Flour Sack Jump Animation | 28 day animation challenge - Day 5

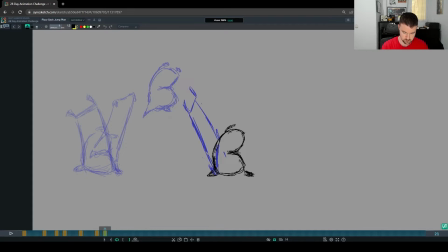(8:15)
We'll get there at the same time, and then here we'll have eventually we're gonna have these ears of his, these tassels, these arms, whatever they are. They're gonna flop forward.
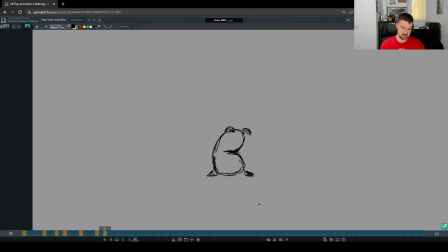(8:31)
And then, so he's landed, we've got the impact, we've got the stretch and squash, just like we would on a ball. And then he's gonna stand up, or not stand up, he's just gonna look like he's more alert, right?
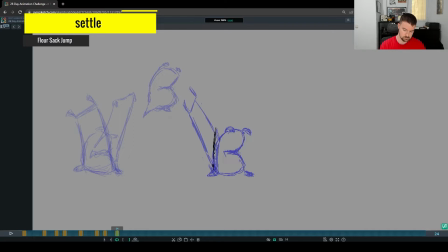(8:45)
He's gonna recover from that impact. But he's gonna still stay in the same space. He's not gonna take a step or anything. And I don't want him to go into like a full stretch.
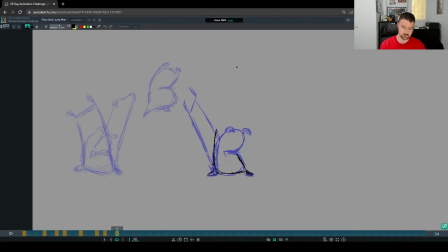(9:01)
We could have him kind of stretch, squash, stretch as an overshoot, and then come into a settled position. But I think we can just kind of go into like a slight relaxation of that squash, a slight lift here. And
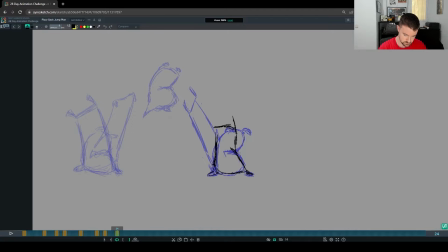(9:24)
maybe we'll push it a little bit, see how it feels when we get into Maya. Right. And then here, I'm just gonna try to make him look alert. Kind of looks like he's looking this way now.
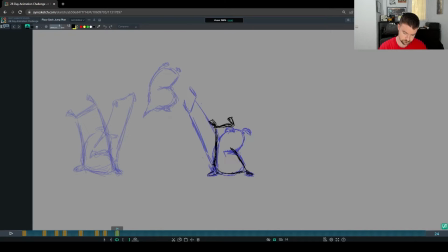See how that feels.
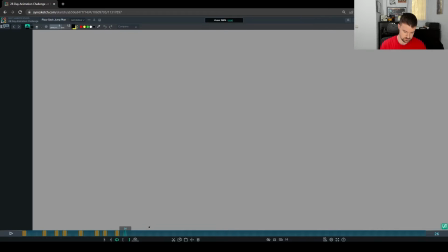(10:01)
And then we'll need a few frames to hold that.
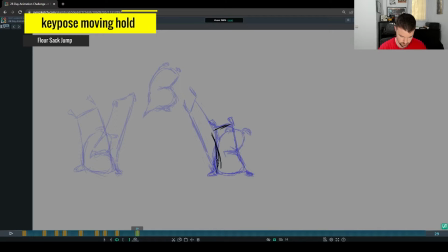(10:08)
I think I gotta kind of draw my line more like so to help with the direction. A little more slanted maybe.
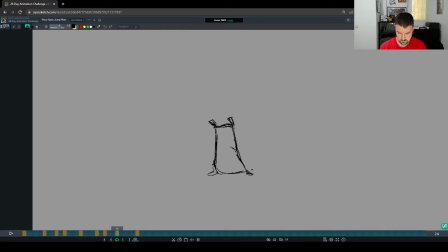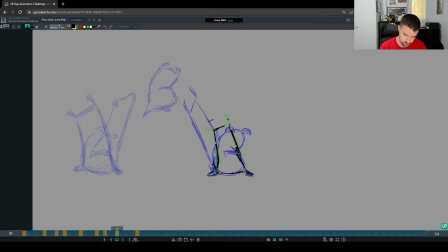(10:41)
So we're just gonna have a bit of a moving hold here. Pixels moving is all we're gonna need inside of Maya to sell that and for us to really read it.
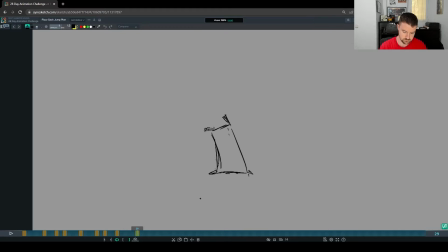(10:59)
We'll need the tassels to move a little bit more than everything else. They're lighter, they're taking longer to get there. Yeah. Boing. Yeah, even though that's very minimal drawing, we don't have a lot of in-betweens in there. I think you can still read it, and hopefully that makes sense.
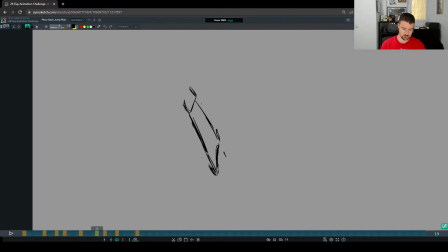(11:19)
I think naturally my drawings kind of got a little smaller, right? You started off a lot bigger. But I think that's giving us a little bit of depth, making it feel like you jumped a little bit away from camera.
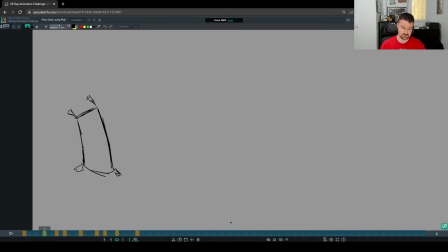(11:32)
Anyway, I'm not a 2D animator, but this is continues to be a very helpful way to plan, right? You could shoot reference of yourself jumping.
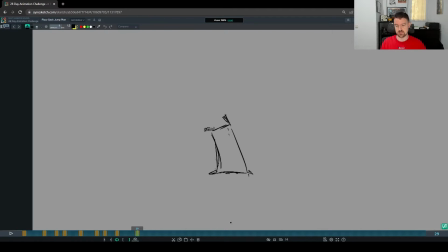(11:44)
You'll have to interpret what you could take away from that to apply it to a flour sack, because obviously we're not flour sacks. So that's kind of what's handy about doing it 2D animation style here, is you're getting to think about the shape of the flour sack,
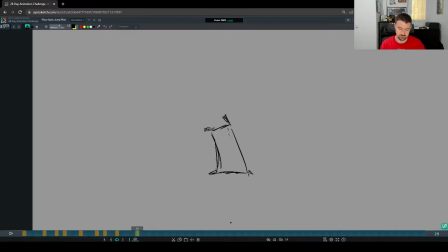(12:02)
the limbs that you have to work with, right? These are your limbs. Basically getting a sense that, trying to give a sense that there are arms, legs, there's a chest, there's a hip, but there is none on this character.